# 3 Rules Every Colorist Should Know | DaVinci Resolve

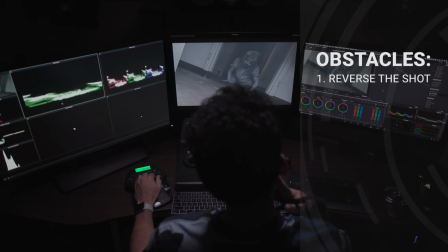515s
And let's just play it back and analyze this. So that's a lot nicer.
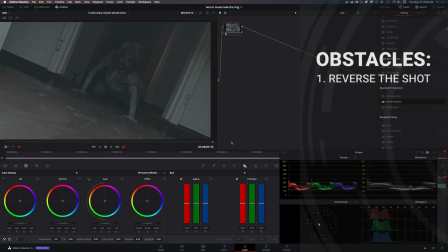520s
She's coming at us. I love that. Another thing we might have to do is maybe add some sort of a speed ramp to like, you know, speed it up a little bit
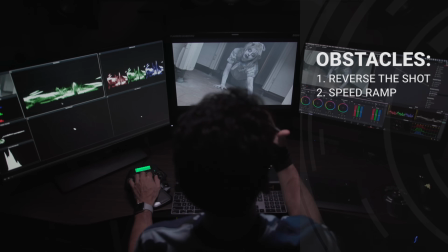529s
with some bone-crunching sounds, she's coming at us, some like grudge sounds, like it would like really sell the effect, okay?
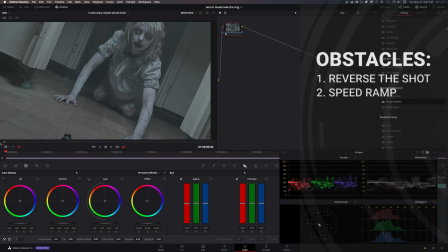537s
So those are two things right there. We can cut the shot right before we see the slider.
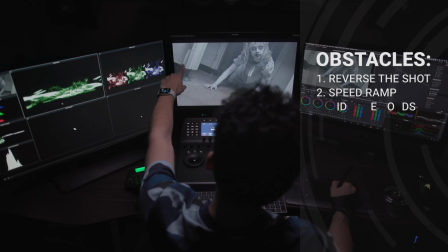541s
We can cut it somewhere around here, but the most important thing is that we have to get rid of these cords, all the situation that's happening in this area.
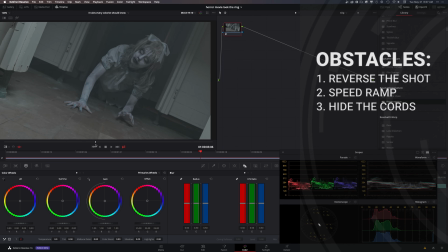549s
Another thing that I'm noticing is that everything is just too sharp. I mean, this was shot on the OG Blackmagic camera with the Micro Four Thirds, and you can tell. I mean, I'm open all the way, but it doesn't even matter.
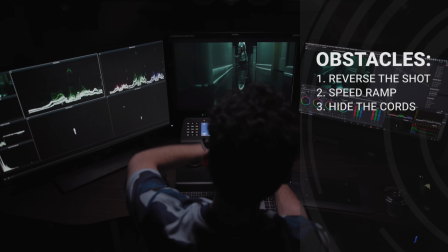563s
Everything is in focus, because if I play the still from this, you can just see, like, how nice,
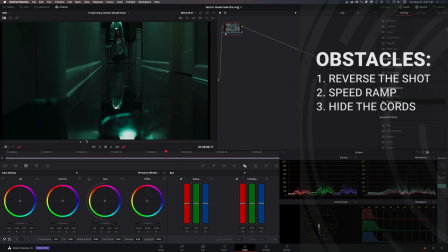568s
soft focus everything is in the foreground, and then as we get to her, she's in focus,
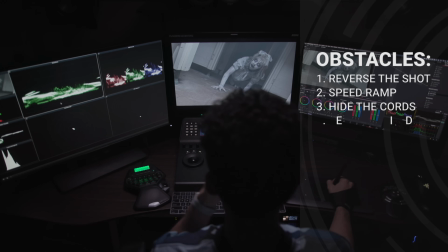574s
and it just creates that cinematic look, which we're not getting here. So we have to play around with that.
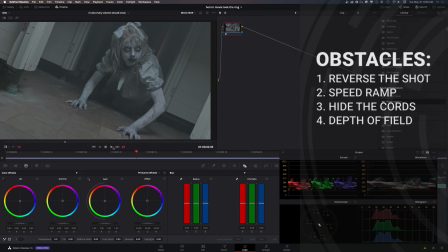580s
Another thing would be very interesting is if we create some sort of, like a cone-shaped lighting effect right so just think any
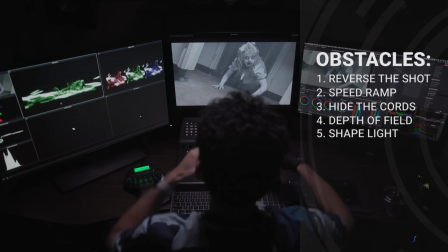589s
torture cell scene in any movie like you know there's an overhead light you know that's creating some sort of a light shaft
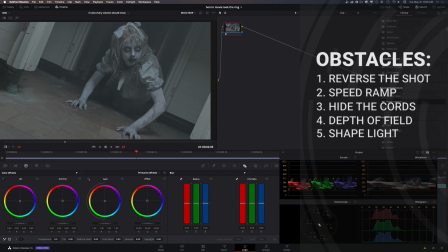598s
i also think it would be really nice to add details like see everything that's there like you know there's just so much detail in her face and these veins are just popping out and everything and i feel like it would be nice to extract as much detail as possible light shafts are always
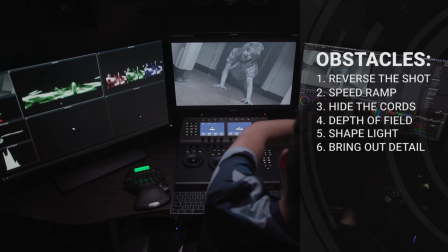614s
cool and although there is no light coming through the window it's coming from the top I feel like we can cheat it and
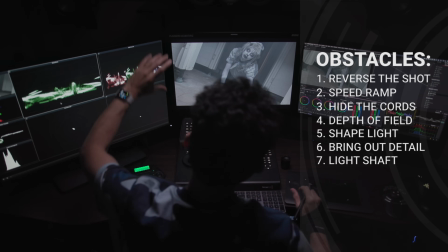622s
we can create some sort of like how you know what the Dutch angle like everything is kind of moving in that direction we can just have some sort of a
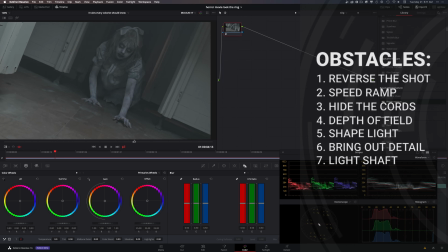630s
light coming through another thing that can really help the story
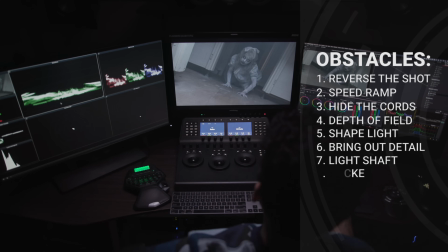635s
is if we add some sort of a flickering effect so the light can flicker a little
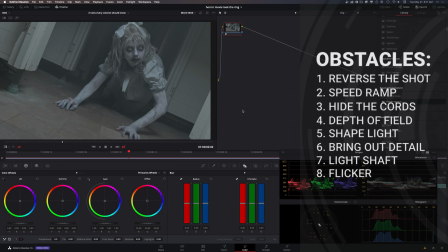640s
bit I feel like it would be nice to add film grain and in this
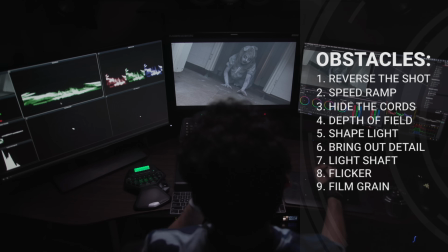645s
particular commercial we can really really go overboard and push it so
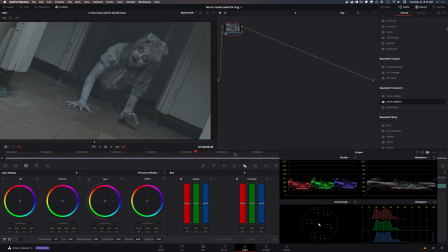650s
i think that's about it i mean those are the things plain and simple
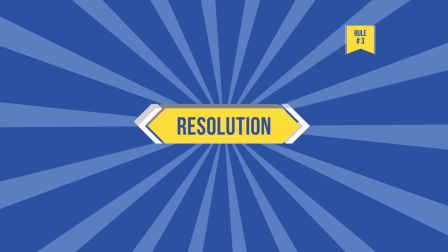great now we got a plan where should we begin systems and processes you're gonna hear me use this term all the time and there's nothing more important in life but let's just stick to to do this project. What I mean by systems and processes in this situation is a note tree. Create a structure. What works well for you? Rinse and repeat. Do it enough times to build that muscle memory and once it's locked in to your brain, you're gonna start flying through your grading sessions. Trust me, this will make a lot more sense when I take you through the grade in the next video, but let me give you the overview of the final image before we wrap up.
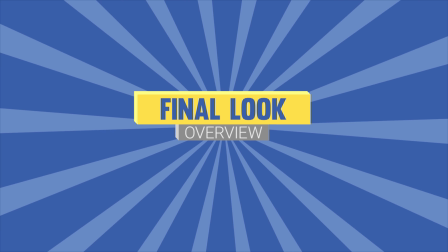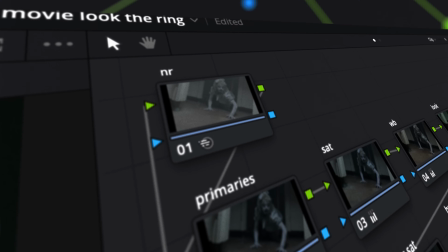715s
So I started off with the noise reduction to send a clean signal through.
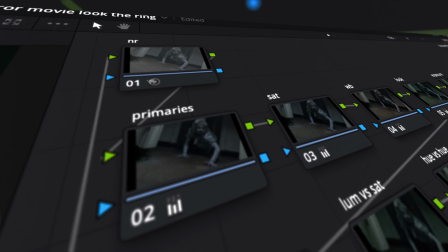719s
Then I use my primaries to just dial in the global look as close as possible.
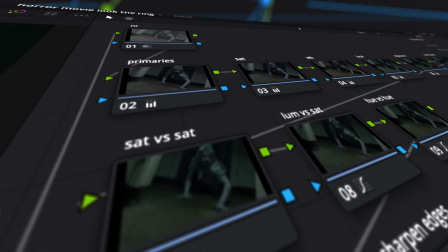725s
Then we moved on to our secondaries and that's where we fine tune and make finer adjustments.
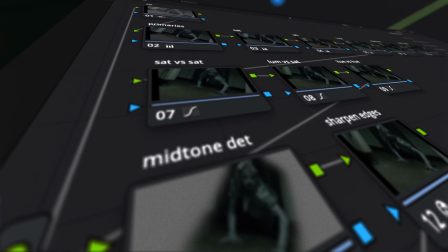730s
The layer below that was for sharpening to bring out the detail.
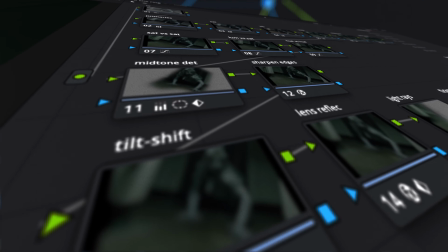734s
Following that layer is for OFX and that's where we used everything that was on our obstacle list.
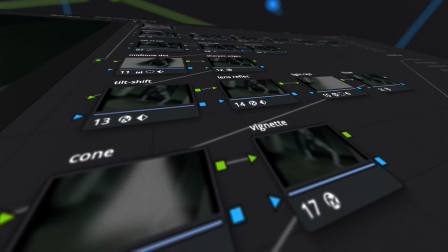742s
Next layer is for light modifiers and this is where we were really able to control our light fall off to match the look.
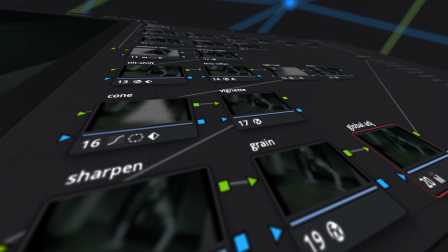751s
Following that layer is for our final adjustments and this is where everything comes together.
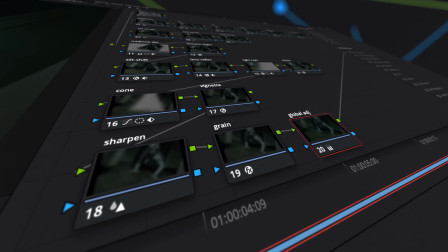757s
This all sounds impressive but let's see if we really nailed our intention.
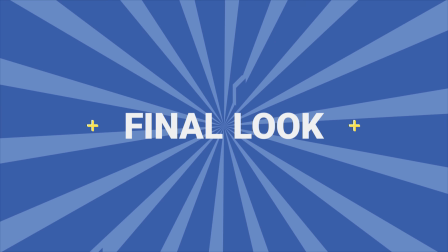763s
Here's the final look.